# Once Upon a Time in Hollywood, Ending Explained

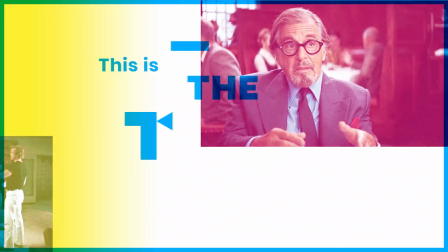(0:00) Then at the end of the show, when they fight, it's hero besting Abby."
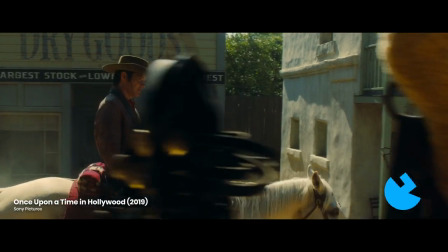(0:05)
Just as its title suggests, Once Upon a Time in Hollywood is a fairy tale.
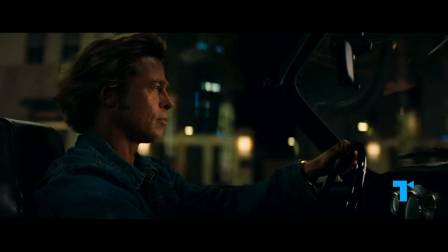(0:11)
Quentin Tarantino's love letter to 1960s Los Angeles takes one of the most horrific events in its history,
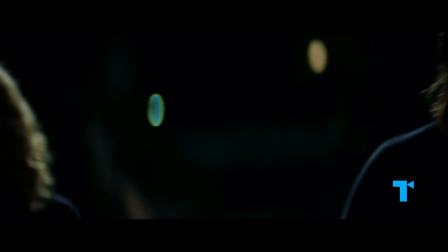(0:17)
the murders of actress Sharon Tate and others by followers of Charles Manson, and transposes it to the realm of Hollywood myth,
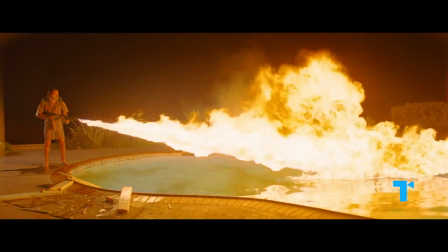(0:24)
where good guys always triumph.
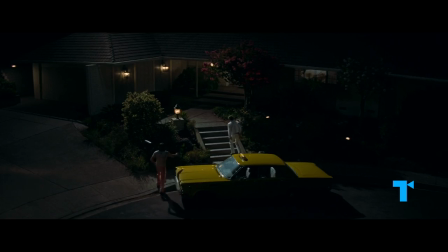(0:26)
In Tarantino's version of the night of August 8th, 1969, it's the Manson family members who meet their violent ends,
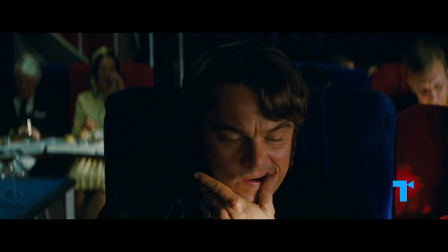(0:33)
as brutal justice is doled out by Tate's neighbor, aging Cowboy star Rick Dalton, and his loyal stunt double Cliff Booth.
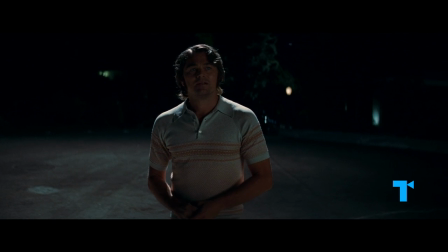(0:41) Is everybody okay? Well, the hippies aren't. That's for goddamn sure.
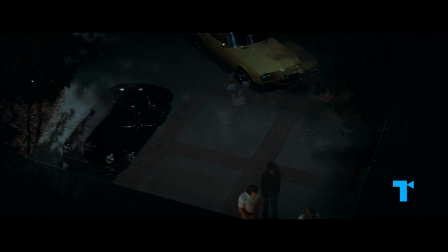(0:47)
Sharon Tate is saved, and in the end, they all live happily ever after.
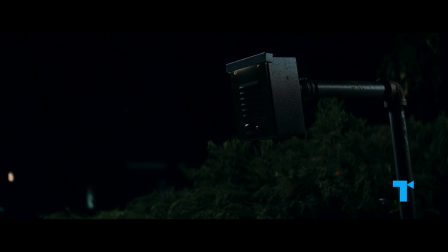(0:52) Jay, honey, is everything all right? Everything's okay now, honey."
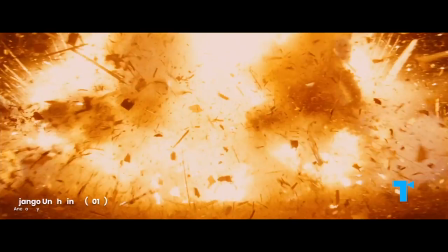(0:56)
Tarantino has played fast and loose with history before, offering similarly revisionist, cathartic retributions in Django Unchained and Inglourious Bastards.
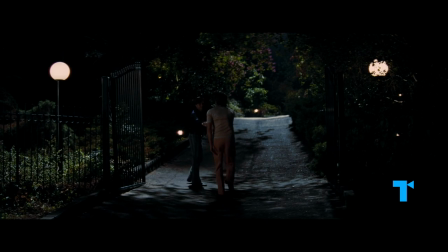(1:05)
In Once Upon a Time in Hollywood, Tarantino once again gives us the Hollywood ending that only movies can provide.
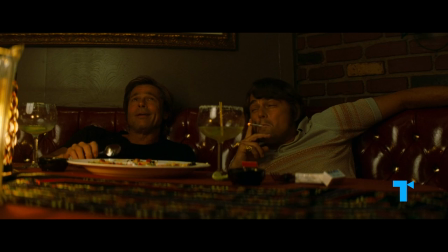(1:11)
But does the director have more on his mind this time than simple wish fulfillment or revenge fantasies?
I don't know if cinema can change history, I think it can influence history.
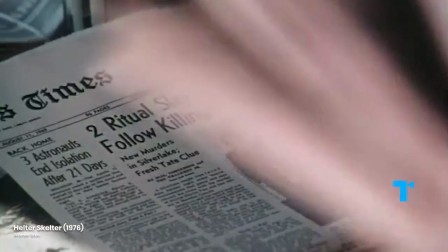(1:21)
What influence is he hoping to achieve by turning one of the most gruesome crimes in American history into the stuff of movie adventure.
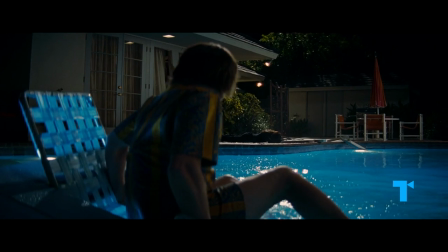(1:29)
Here is our take on Once Upon a Time in Hollywood's wild ending and how its fantasy gets at some essential truths about the stories we tell ourselves.
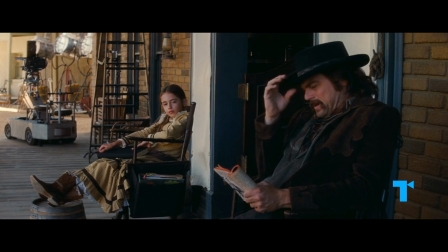(1:37) What's the story? I haven't finished it yet. I didn't ask for the whole story. What's the idea of the story?
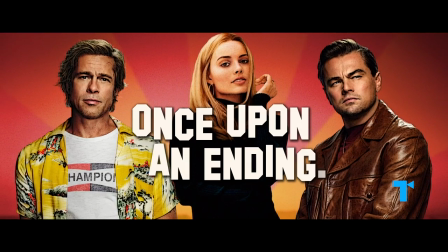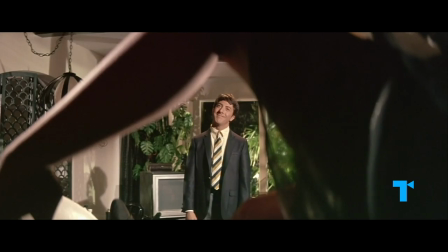(1:51)
This video is brought to you by Mubi, a curated streaming service showing exceptional films from around the globe.
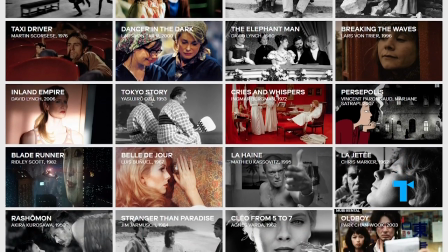(1:59)
It's like your own personal film festival streaming anytime, anywhere.
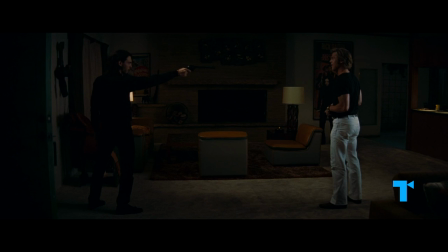(2:08) You are real, right? I'm as real as a doughnut, mother f**k.
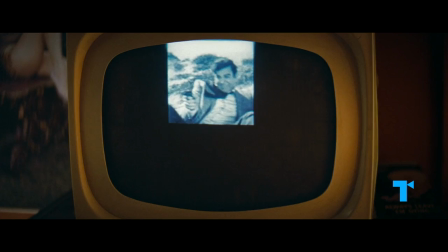(2:13)
By sending his film in the Hollywood of 1969, loading it with references to real movies and TV shows,
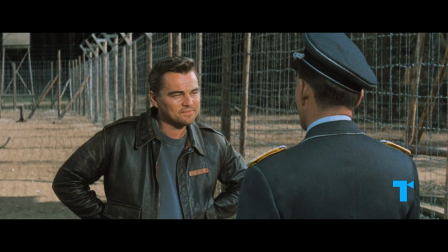(2:19)
and including portrayals of some actual stars of the day, Tarantino creates the expectation that we're witnessing producing a historical recreation.
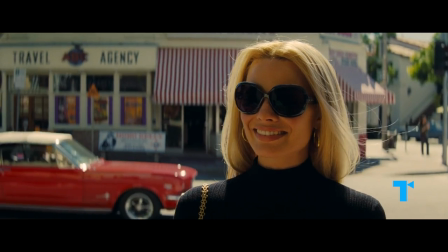(2:27) I'm in the movie. I'm Sharon Tate.
Making Margot Robbie's Sharon Tate a main character leads us to believe we know exactly where this story is going.
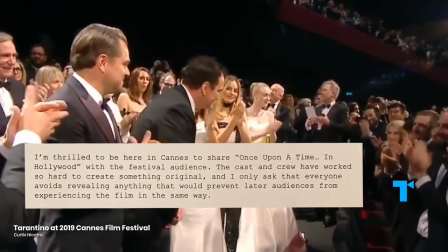(2:36)
So when Tarantino pleaded with the audience at its Cannes Film Festival premiere not to spoil the ending, it seemed like a strange request.
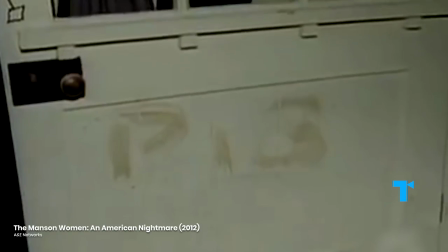(2:44)
The Manson murders have been explored across scores of books, documentaries, movies, and TV shows for over 50 years.
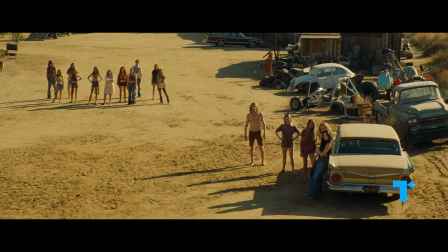(2:51)
What was there to spoil?
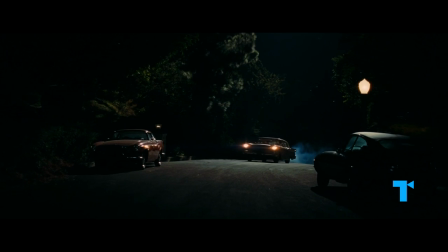(2:52)
Tarantino uses our knowledge of the crime to build tension, hewing closely to many of the infamous details of the murders as he strings us along.
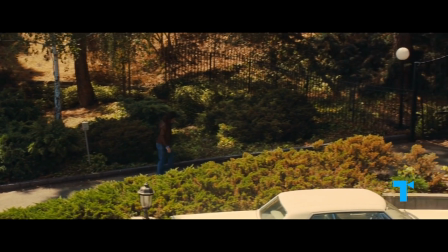(3:00) Charlie's gonna dig you.
Manson really did visit Tate's home looking for its former owner, music producer Terry Melcher.
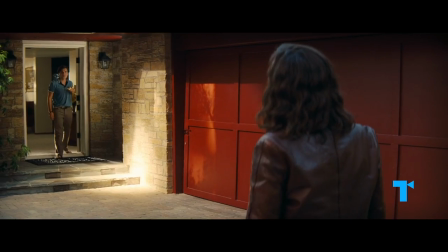(3:07) Oh yeah, hey man, I'm looking for Terry. I'm a friend of Terry's and Dennis Wilson's.
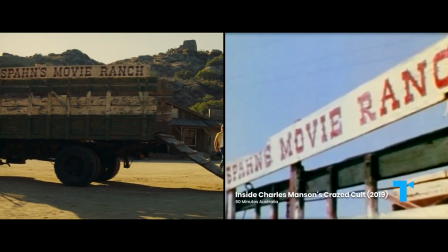(3:12)
The Manson family really did live on the old Spahn movie ranch, with its elderly, nearly blind owner George Spahn.
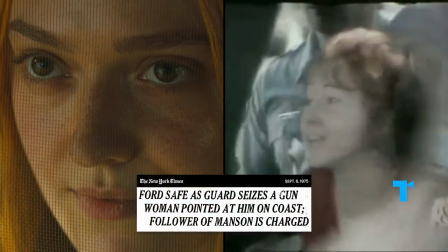(3:19)
Characters we see there like Squeaky Fromey, who later tried to assassinate President Gerald Ford, Scrinkey sent me to bed.
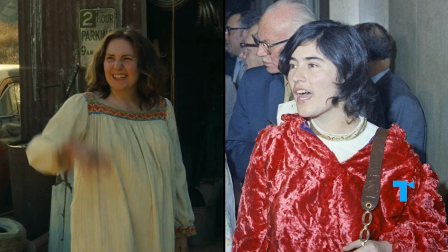(3:27)
Would that be the little redhead out front? are based on actual Manson family members.
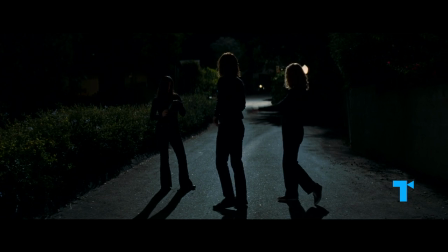(3:32)
And on the night of August 8th, 1969, a group of Manson's followers Tex Watson, Susie Atkins,
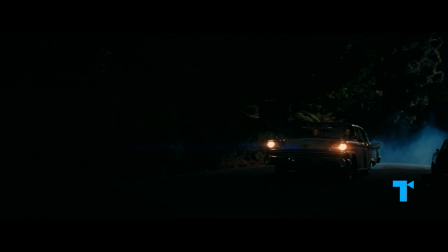(3:38)
and Patricia Cady Krenwinkel really did pull up to 10050 Cielo Drive with the intention to murder everyone inside,
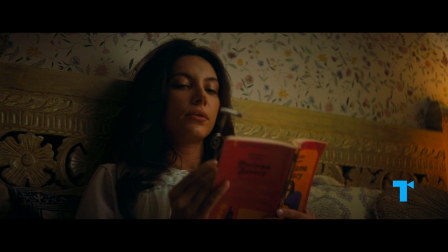(3:46)
targeting a group that included Tate, her ex-lover Jay Sebring, Folger's coffee heiress Abigail Folger, and aspiring writer Wojciech Frykowski.
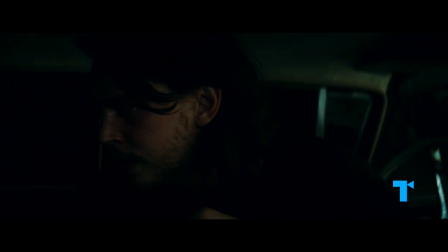(3:55) What did Charlie say? He said, go to Terry's old house and kill everybody in there. He said, make it witchy.